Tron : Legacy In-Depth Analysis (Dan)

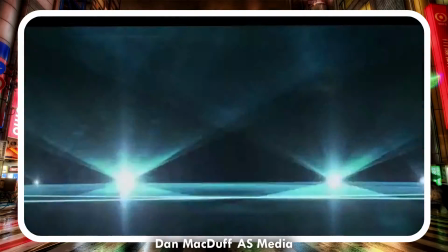[0:00]
Hello, my name is Dan McDuff, and this is my in-depth analysis of the opening sequence to the film Tron Legacy.
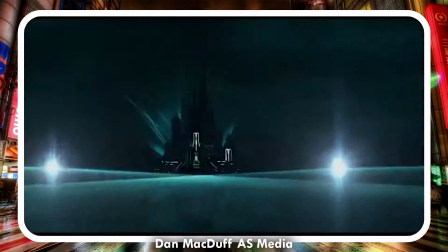[0:05]
So first, when you look at the mise-en-scène, my first point is also to do with editing, and that is before the sequence starts,
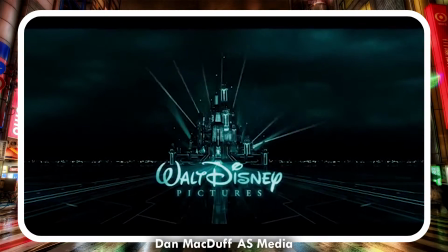[0:11]
Disney takes the digital theme of this sequence and uses it to create its ident in an original way which fits the theme of the film. This not only shows an
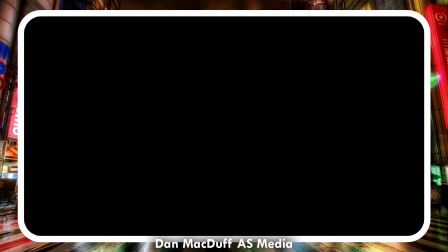[0:18]
enormous budget, but also links to and displays the theme of the film before the film has even started. The ident itself looks like a CPU rendering the framework of the ident of a 3D modelling program, just with extra blue glow. The film starts with an image of a digital grid, which hits just as the narrator says, grid.
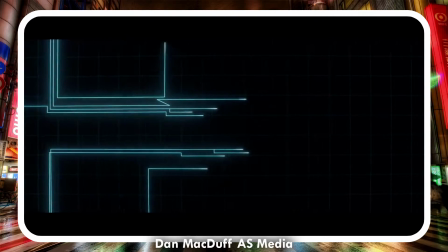[0:35]
Blue glowing lines flow through this grid, slowly building up more and more to make a city.
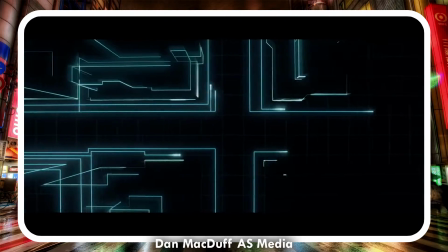[0:40]
They also flow together like a network or computer-wise in a chipset. This is a clear indication that this film is going to have something to do with computers and data.
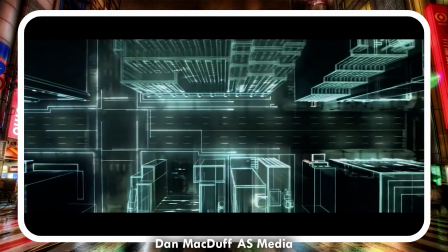[0:49]
It also looks absolutely stunning and captures the audience's attention, mesmerising them with these beautiful images.
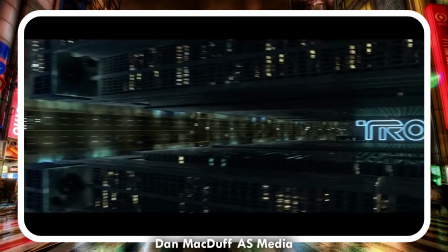[0:54]
The network of lines fades/flows into an American skyscraper city, although we are not given an indication of which one.
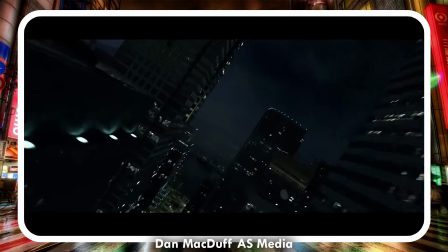[1:02]
This represents that the network is part of or makes up the city. There's even the added detail of one of the network lines becoming a car.
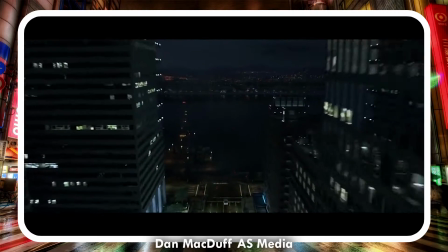[1:09]
This represents that the network is everything and suggests that this film might have something to do with the network being or controlling the entire city.
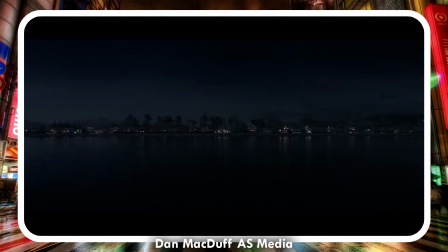[1:16]
We are then shown the title of the film, which is in the same style as the grid, and establishes that the grid is incorporated within the real world.
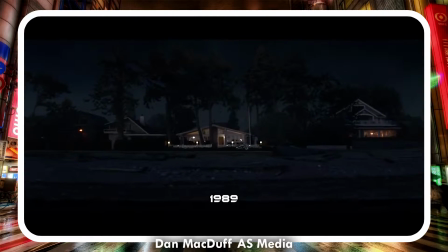[1:23]
It conveys an idea that they are two separate existences living in the same three dimensions of space.
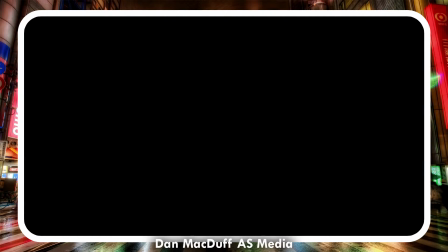[1:29]
The idea suggests that the title is actually there, and whilst the camera can see it, the city can't. The camera continues to fly through the city, showing off many lights turned on in the night environment, suggesting that these lights are where the lines of this network are leading to. This creates a visual representation of how the grid interlinks with the real world, as they presumably do.
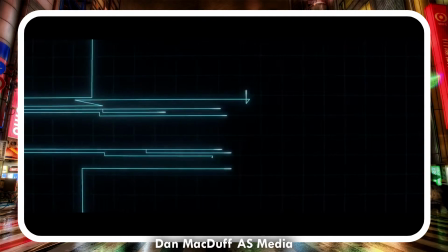[1:48]
The sequence ends and flows into the actual film just as we reach the house of the main character,
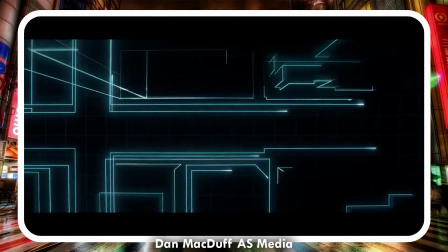[1:52]
displaying what and where the house is and shows the audience where they are relative to the setting of the film,
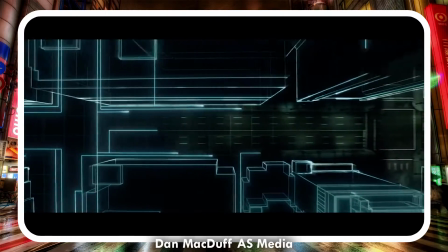[1:57]
which is likely the space of the grid/city. The house is fairly modern looking, however the film is set in 1989.
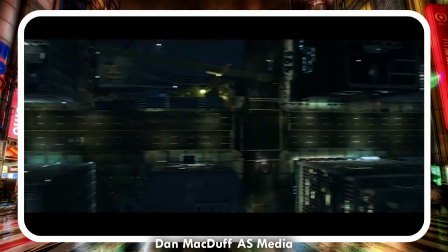[2:04]
This suggests that the family living there are rich, which they could be if one of the family members worked with the grid for a living.
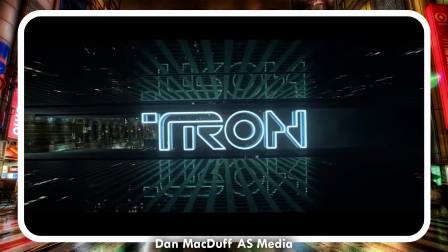[2:10]
Lastly, we see a motorbike outside the house, which ties in with the iconic Tron grid motorbikes that everyone seems to know about.
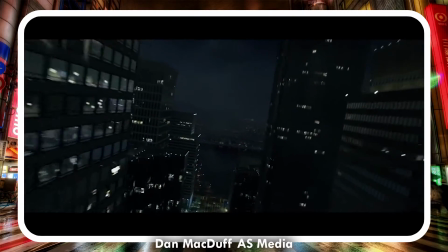[2:18]
For example, I've never seen the film, but I know that Tron has those weird motorbike things.
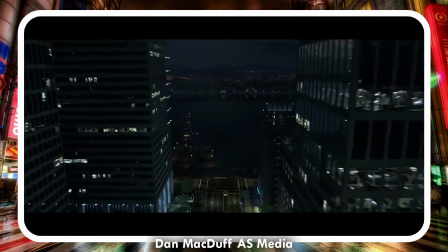[2:23]
So now we can move on to cinematography.
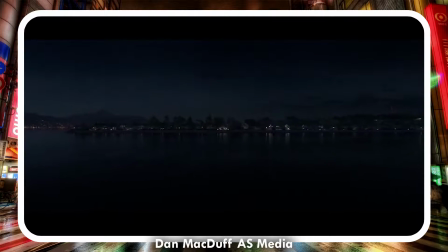[2:26]
The entire shot is one continuous shot, which is representative of the way a computer program compiles all of its data into one continuous script when running.
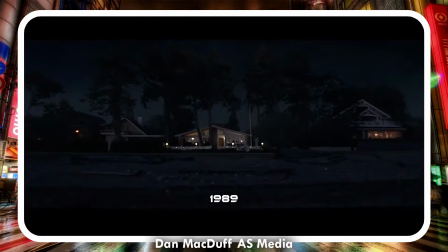[2:35]
It gives us one continuous shot of the grid and city, which captures the enormity of the grid and also represents how they fill the same space.
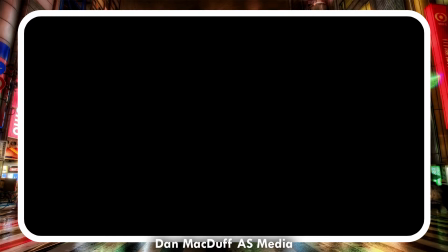[2:42]
It gives us an establishing shot of both settings of the film, and the aerial shot makes the audience feel more detached from the city, and almost like they're more like a part of the grid, which suggests that the grid is going to be where most of the film takes place. The camera is quite far from the city when it's flying along, which means that we don't see many details of the city.
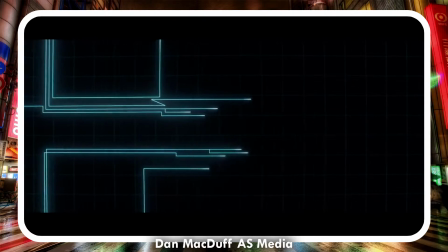[2:59]
However, due to the nature of the way the grid is laid out, we can see all of the detail of the grid.
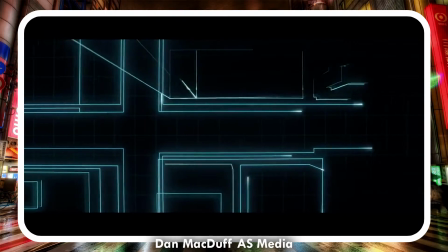[3:04]
This puts more of a focus and emphasis on the grid, and makes the audience want to see more of the grid than the city.
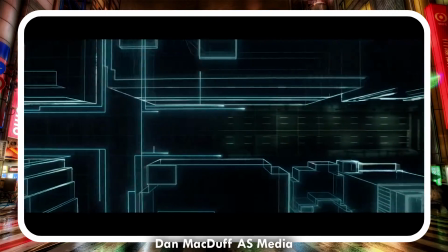[3:09]
This suggests that the grid is an area people want, and suggests a storyline where the antagonist looks to take over the grid for personal gain,
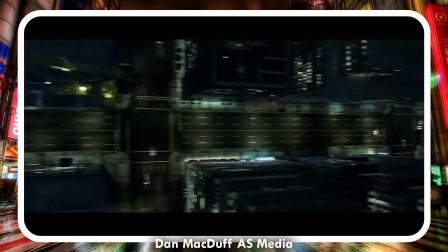[3:16]
which would conventionally fit the style of this sort of film. The shot pans sideways next to view the title, and the audience views the scene parallel to the floor.
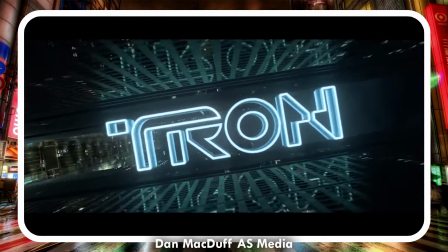[3:24]
This also makes the audience feel detached from the city and more like part of the grid, or even another entity,
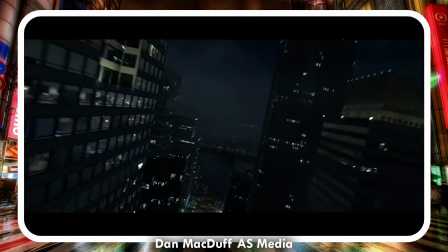[3:29]
just as humans are a separate entity to the data compilation of a PC program.
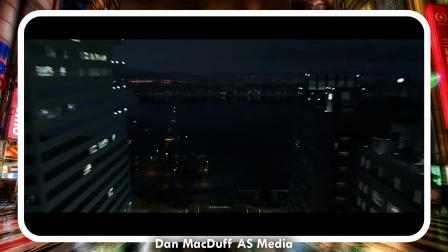[3:34]
This is kind of like reversing roles. The audience feels more like they're part of the network than the real life scenes, rather than the other way round.
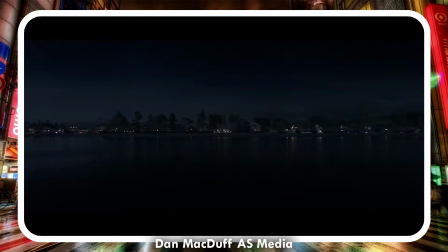[3:41]
So the camera flies through the title, getting it out of frame and once again making the audience feel detached from what's happening around them.
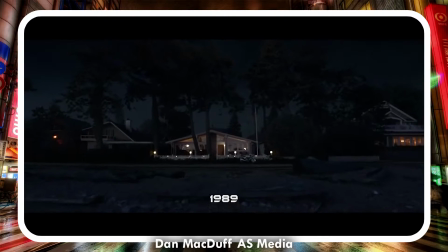[3:47]
It also rotates to being faced the right way up so it can quickly flow into the film and be at the right orientation.
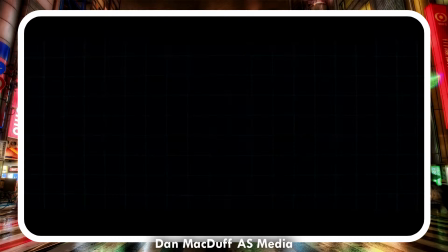[3:54]
This also allows the audience to get more of a normal view of the beautiful nightlife of the city, suggesting that this film is going to be made to look as good as possible, which would also make sense due to the fact that you're going to have the blue Tron lines flowing everywhere.